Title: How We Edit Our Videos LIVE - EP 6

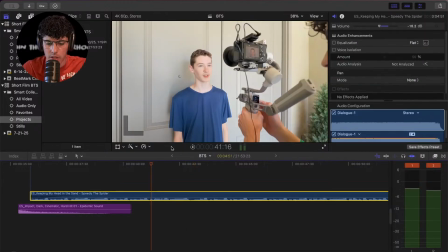[16:26]
It's kind of like goofy. It's kind of how it's supposed to be.
Here.
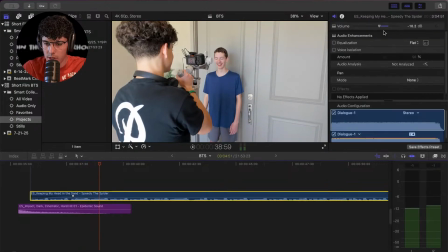[16:33] Connor, stop laughing or you're.
So see, it's still really loud. I need it. The other one is negative 18.5. Maybe we'll just stick with that volume. There we go.
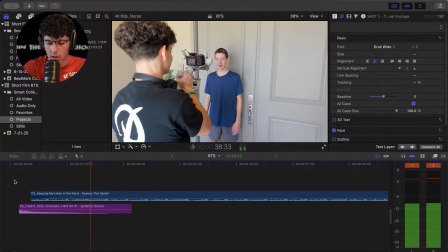[16:46] Shot 2. Connor, stop laughing or you're fired. Here, and wait, let me.
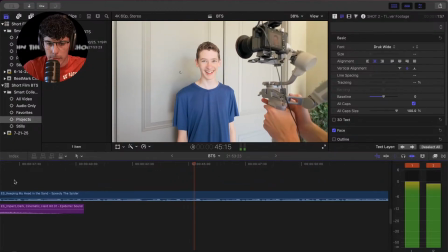[16:52] This is your prison photo, little do you know. My prison photo. Photo. For when you pin you on the wall for the most wanted criminal.
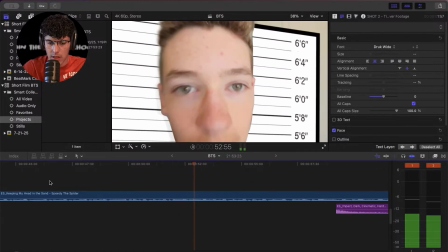[17:00] Hang on, a good prison photo. It's gotta be fast. No, this is a good prison photo. They do a 0.5.
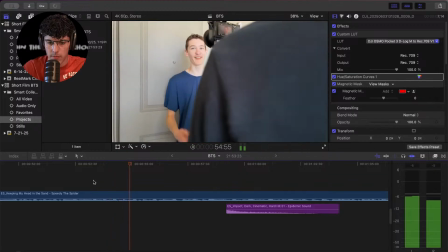[17:07] Connor whips his head from side. They do a 0.5.
So I think it needs to change, obviously.
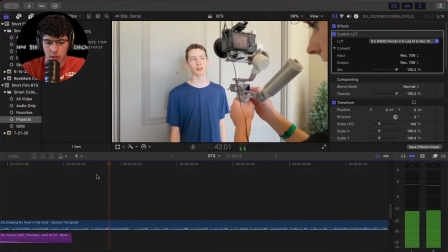[17:14] Just like Fired. This is your prison photo, little D. And wait, let me. This is your prison photo. Here,
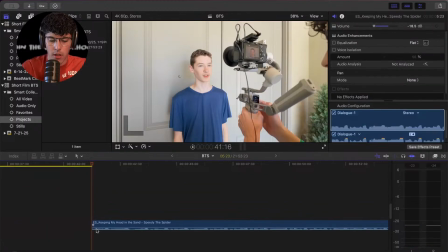[17:23]
so like right here, just to change up the vibe, we're gonna delete this song. It's kind of getting annoying too.
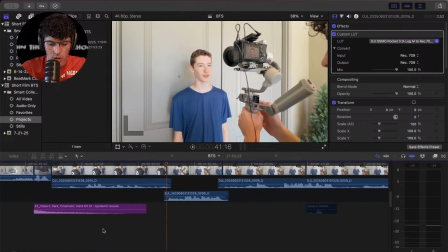[17:30]
I actually deleted that one.
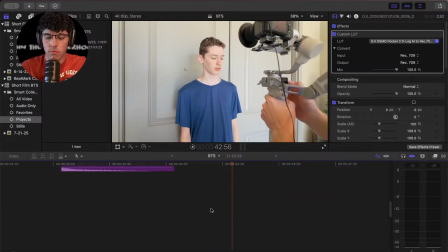I find a funny one.
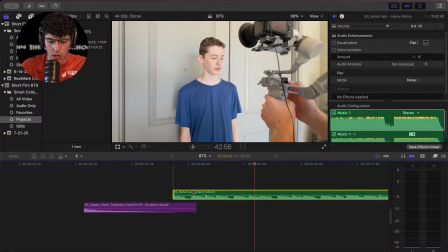[17:47]
That's actually kind of reminds me of the theme here. Let's try this one. Let's drag it right here.
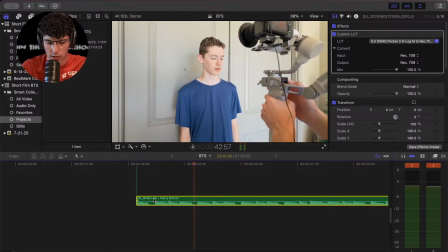[17:57] Here, and wait, let me. This is your prison photo.
So this would be just to change up the tune. Again, we'll just stick it with the negative 18.5. That would look good there. And then I'm going to fade this in just like that.
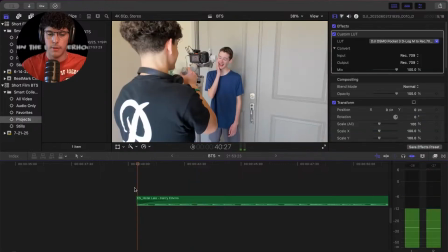[18:14]
Looks good.
Here, and wait, let me.
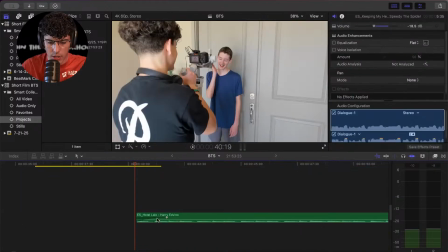[18:20]
This over, fade this out, and then just let this slowly fade in.
Here, and wait, let me.
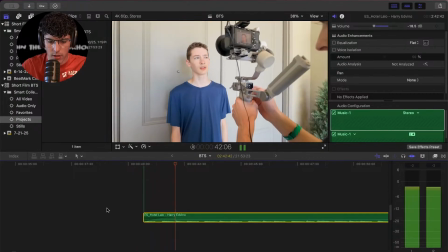[18:26] This is.
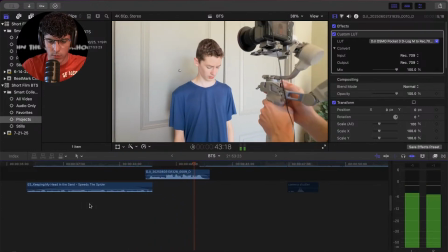[18:30] Here, and wait, let me. This is your prison photo, little do you know. My prison photo. Your mug. Photo. For when you pin you on the wall for the most wanted criminal. Hang on, a good prison photo.
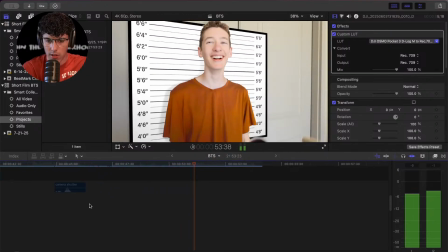[18:40] It's gotta be fast. No, this is a good prison photo. They do a 0.5.
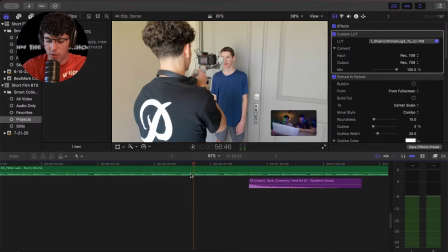[18:48]
So then go back from Goofy.
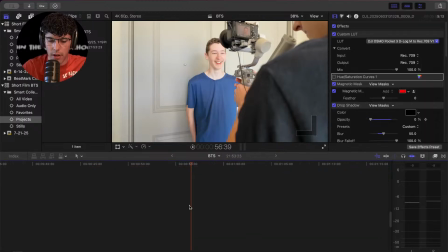[18:54]
Split. Delete. And then again, this is kind of boring in my opinion.
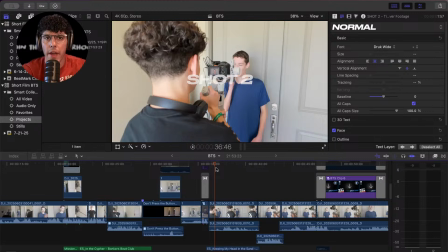[18:59]
If I was a viewer, I would immediately click off. So the way I would fix this is add sound effects. Sound effects play a huge part in audio. So I'm going to look through it one more time and I'm going to see what I can add to make it more come to life.
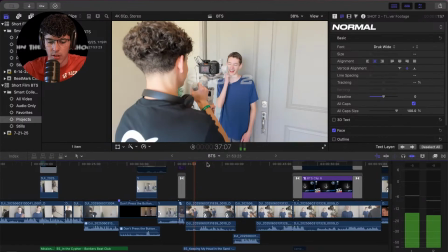[19:09]
So let's watch it one more time.
Connor, stop laughing or you're fired.
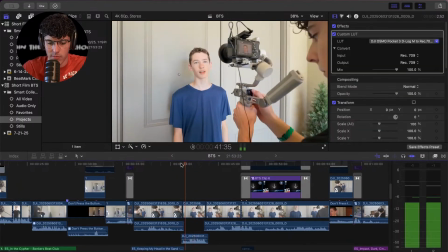[19:15] Here, and wait, let me. This is your prison. And wait, let me.
So I am thinking of something. I don't know if I want to do
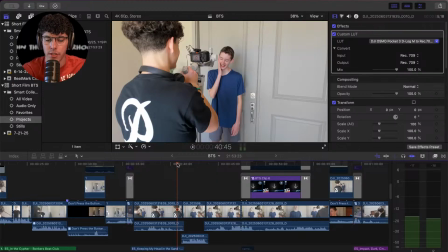[19:20]
this. There's a funny sound effect, theme, meme, whatever you want to call it, that goes, oh, like it's like a really, oh. We find it here. Explosions, others.
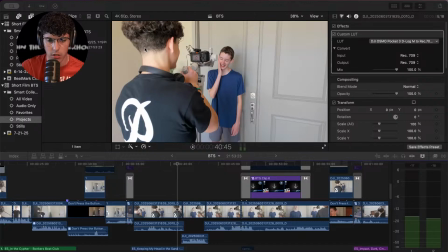[19:39]
Oh, actually, wait, no. It might be explosions. I think I know where to find it. Let's find it in one of our videos that we previously did.
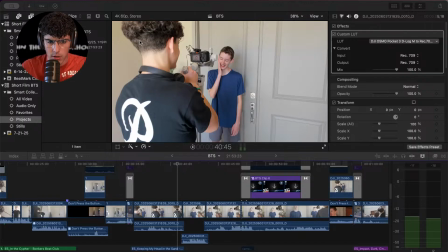[19:55]
Antone Brothers, YouTube videos, long forms, videos of music. See, here we go. Here it is. I'm gonna drag this in the timeline quick. It was actually our fast food.
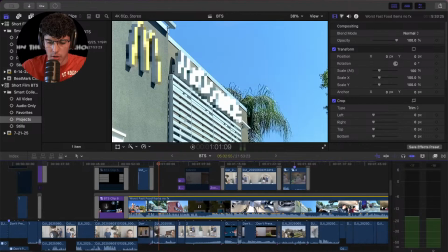[20:07]
Don't know why there's no audio here. Oh, no, there's audio. So I'm going to focus only on this specifically.
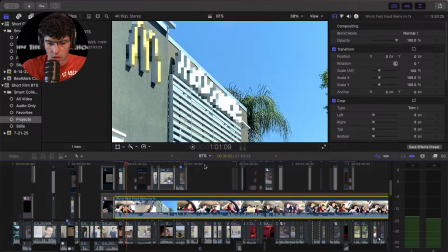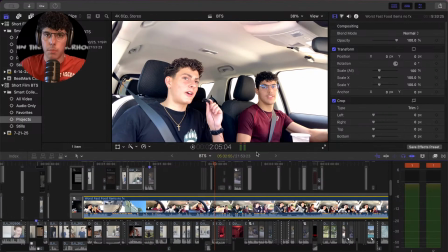[20:20] Try it out. Try it out.
Bro, what is up? Thanks for joining the stream.
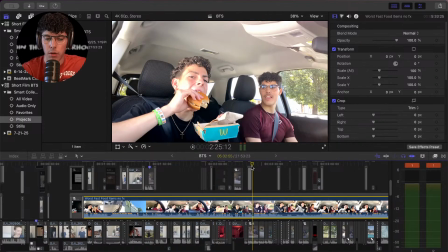[20:25]
Again, for the new viewers, we are doing a little breakdown behind the scenes, how we edit our videos.
We're also, why you never answer my text?